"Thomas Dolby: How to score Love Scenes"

Regardless of the plot, there's always tenderness and compassion. We want to believe these characters will fall in love, even if the dialogue and action tell us otherwise. The music usually enters a little way into the scene at a key moment when feelings are strong. A realization, a gesture, a declaration, a surprise. The music then runs to the end of the scene and may even spill over into the next. It's mostly in a minor key, reflecting the adversity the characters face, but it often leans towards or arrives at the relative major at the climax. It's often non a tempo, in other words, it hesitates, it stops and starts, and it sort of feels its way in, reflecting two people still shy and unsure of each other. If there are strings, they're very legato and played with emotion, espressivo, rather than wild abandon. There's no percussion, spiccatos, stabs, or loud stingers. Steer clear of ostinatos or anything clock-like. Love is timeless after all. If there's piano, it's also very legato, played gently, arpeggiated or splayed chords with lots of sustain pedal. Flute, clarinet, oboe, acoustic guitar or solo violin are effective, but it can be hard to make them sound natural with MIDI. Harps, French horns, tremolos, gentle pizzicatos, these all express tenderness and empathy. By all means, use typical major 1-4-5 minor 6th type chord sequences, but avoid simple triads. Instead, use inversions, suspensions, extended chords, and melodies with non-chord notes in order to keep it reaching and emotionally ambiguous. Learn to layer your chords.
Why do you help me?
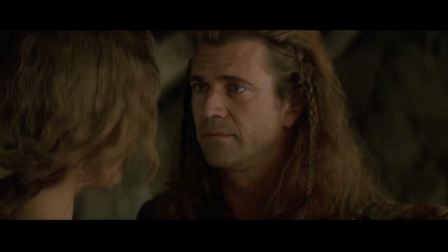Make sure you don't step on the dialogue, which is probably very quiet.
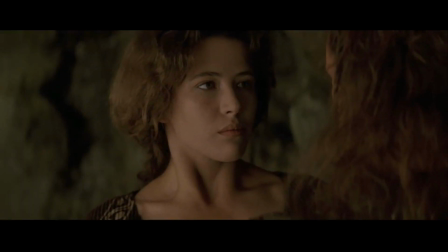Why do you help me? Because of the way you are looking at me now.
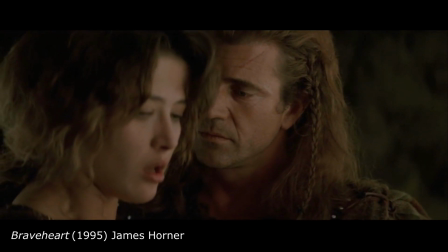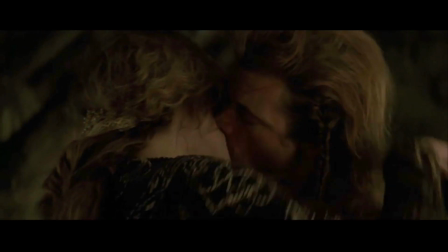Until the kiss, and then they have to shut up, so now's the time to swell the music.
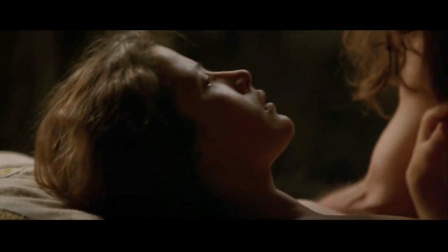If it's a recurring love theme, you should usually introduce it small and then expand it when the camera goes big.
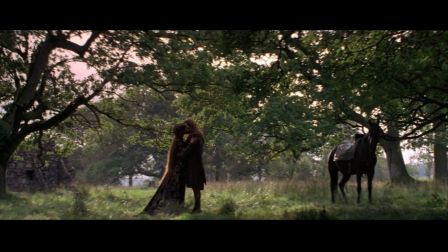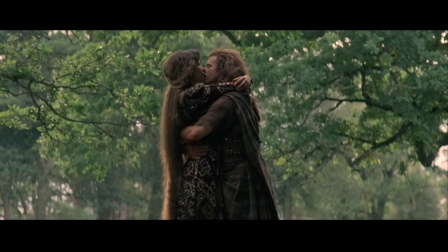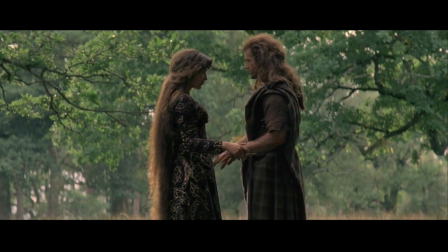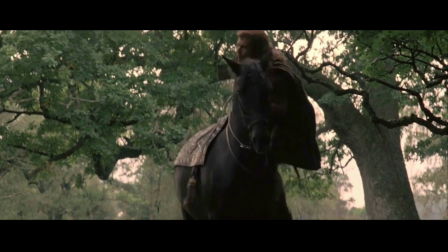A large orchestra will attract attention to the grandeur of the scenery.
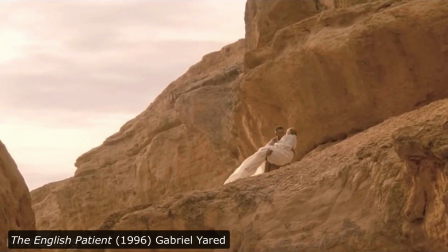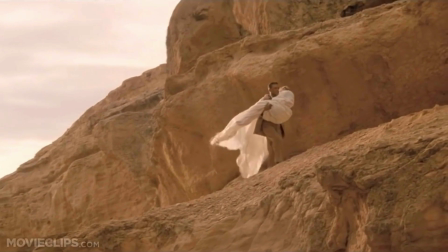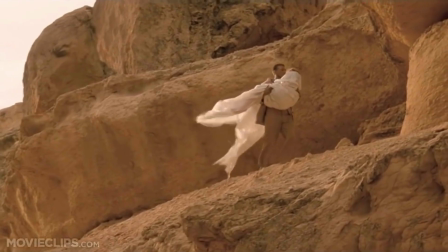This is sometimes a good thing when the dialogue is weak.
Why did you hate me?
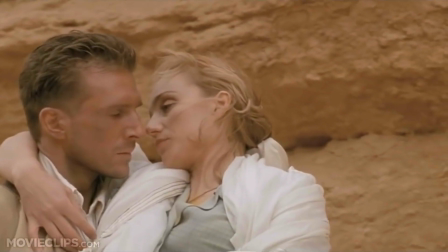What?
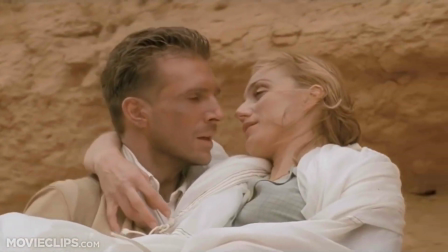Don't you know you drove everybody mad? Shh. Don't talk.
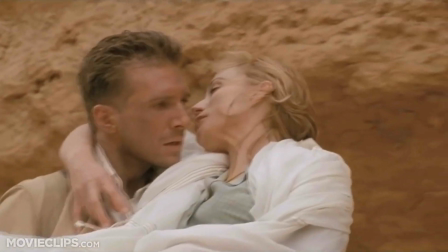You speak so many bloody languages and you never want to talk.
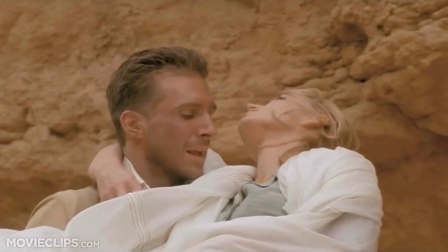Even an epic orchestra can't rescue a stinker like the English Patient.
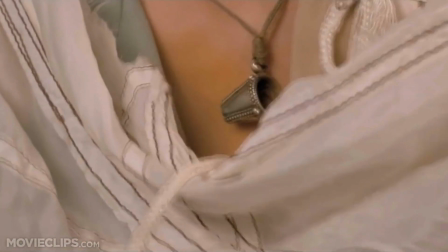You're wearing the thimble. Of course. You idiot.
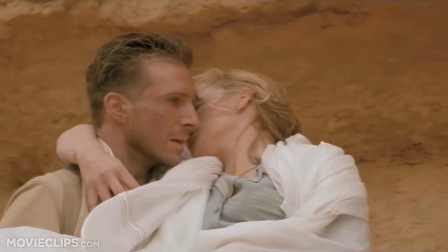I always wear it. I've always worn it. I've always loved you.